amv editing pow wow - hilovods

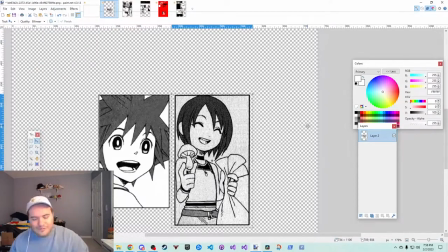3077s
good old Castle Oblivion.
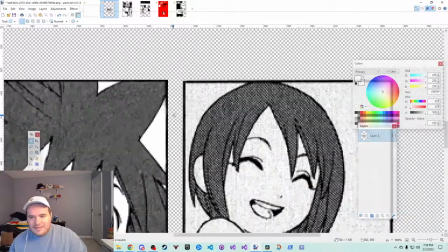3079s
I wanted the brights to match, but I think I'm just gonna have to deal with the fact that they don't.
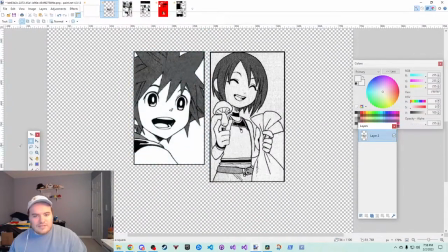3088s
And if I'm not going to scale this up in the editor, I'll probably scale it up in DaVinci,
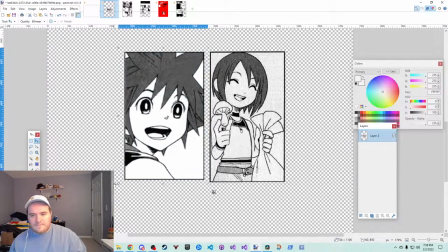3093s
but like for instance, if I do this, are they roughly the same size?
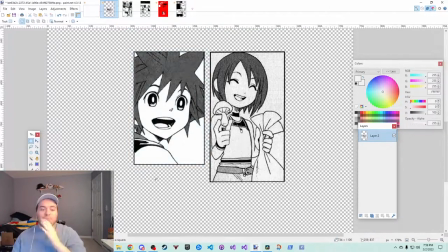3101s
Sort of a little thicker, but nothing wrong with that. I might, and like this is I need the opinions of the people for this. I might keep them asymmetrical because I kind of like
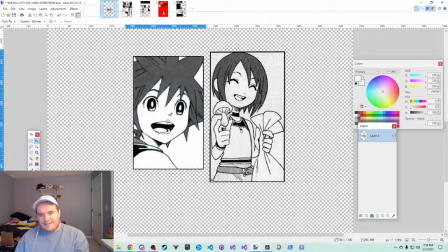3118s
I kind of like the sizing of it. Like I almost kind of like the look of just framing it, eyeballing it. I kind of like leaving it asymmetrical. Thoughts? Asymmetrical is good.
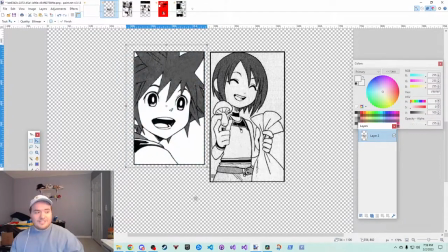3136s
Kind of vibe with it. I think so too. I think if it was just like block, might look a little bland. Let me. Every time I've undid stuff today, it's messed me up in a strange way.
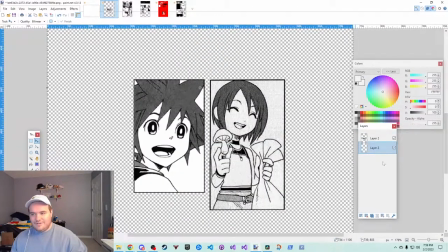3154s
So we're gonna leave that as a new layer because.
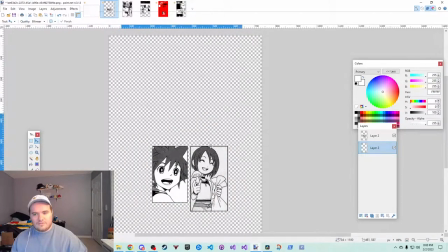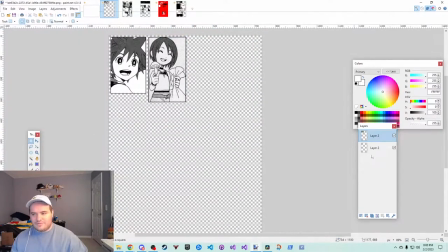3167s
Gonna leave that as a new layer because we're going to pull in
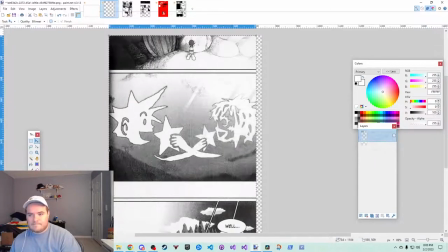3176s
another panel. Okay. I really want this one here in the center. What do you think is better as a background? So I was thinking of having these
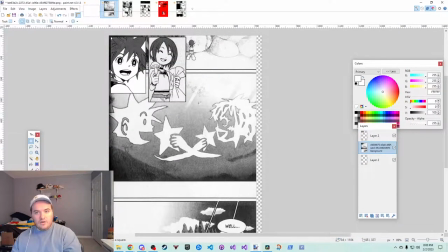3195s
two probably transition over top of something else, kind of like how they are right now, actually. So like, welcome to Davis's Puppet Theater.
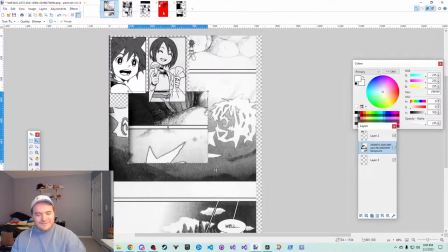3205s
We're going to, that's not what I want.
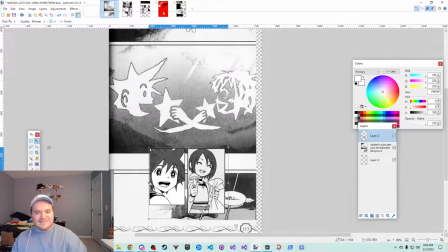3207s
We're going to pretend we're making an A and B by doing it all by hand first. So I was thinking like, Sora here would sort of like, you know, on beat, it would be like heart to heart.
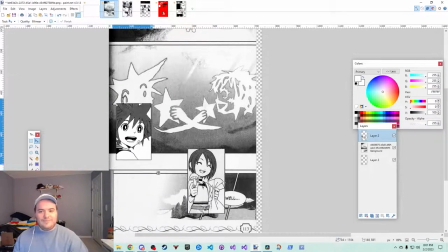3223s
So it would maybe be like heart.
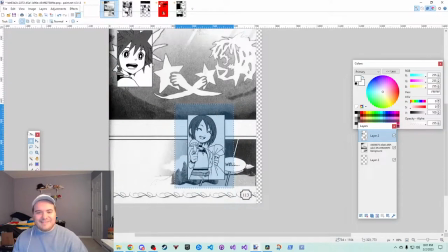3228s
This is dumb. Just bear with me. It'd be like heart, you know, maybe slide up, heart, maybe slide down.
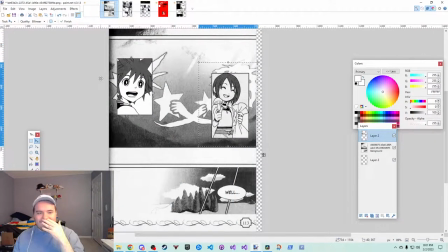3238s
But I feel like that might be too distracting of a background.
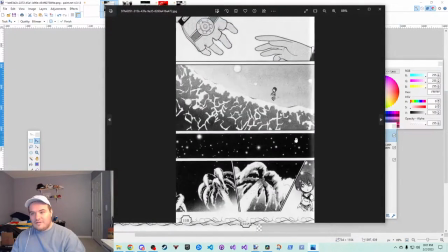3243s
There's a few other things we could do. Like we could do the hands.
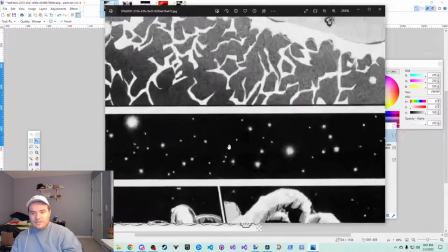3249s
We could get the hands as the background. We could do something like the stars and have.
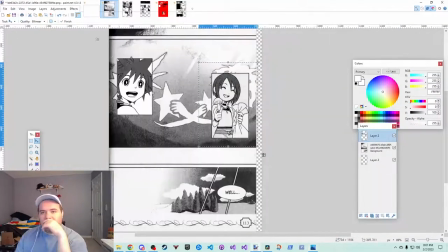3255s
But I think what it's transitioning from is the Larxene bit.
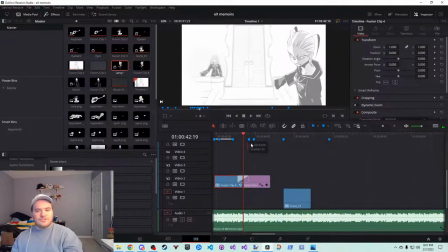3263s
So I was thinking of fading to white so that it's a smoother transition from this right here to something else, right? So maybe, just maybe, we go.
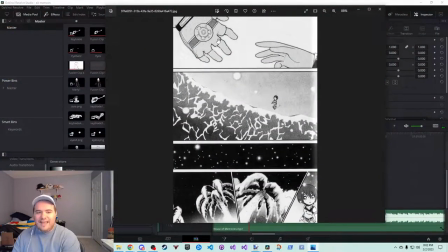3281s
Maybe I think the hands might be our best option.
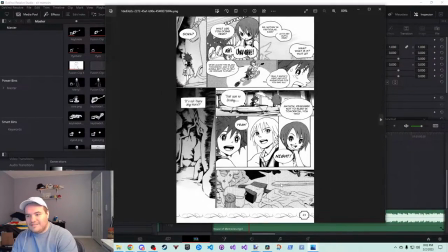3287s
Unless I can find. Yeah, I don't think that'll do.
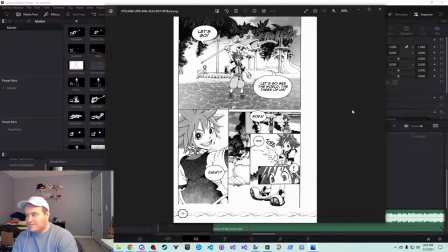3296s
I think the hands are good. That sword is also pretty good.
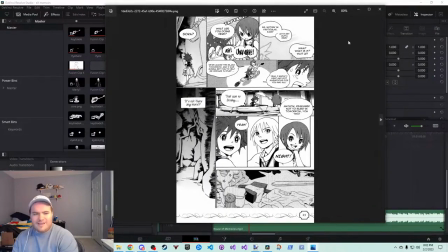3304s
That's not the sword I used though. I used that one. I think that one matches the silly mushroom picture better anyway.
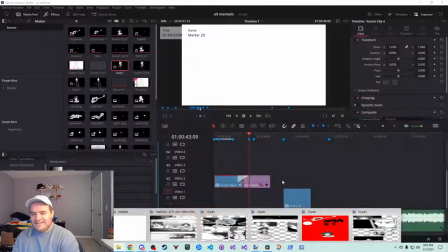3312s
They're kind of like. He's less determined and more like upbeat, you know, with this one.
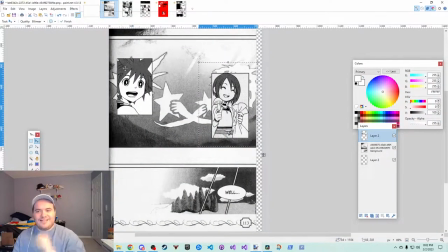3319s
This one's kind of like starry-eyed.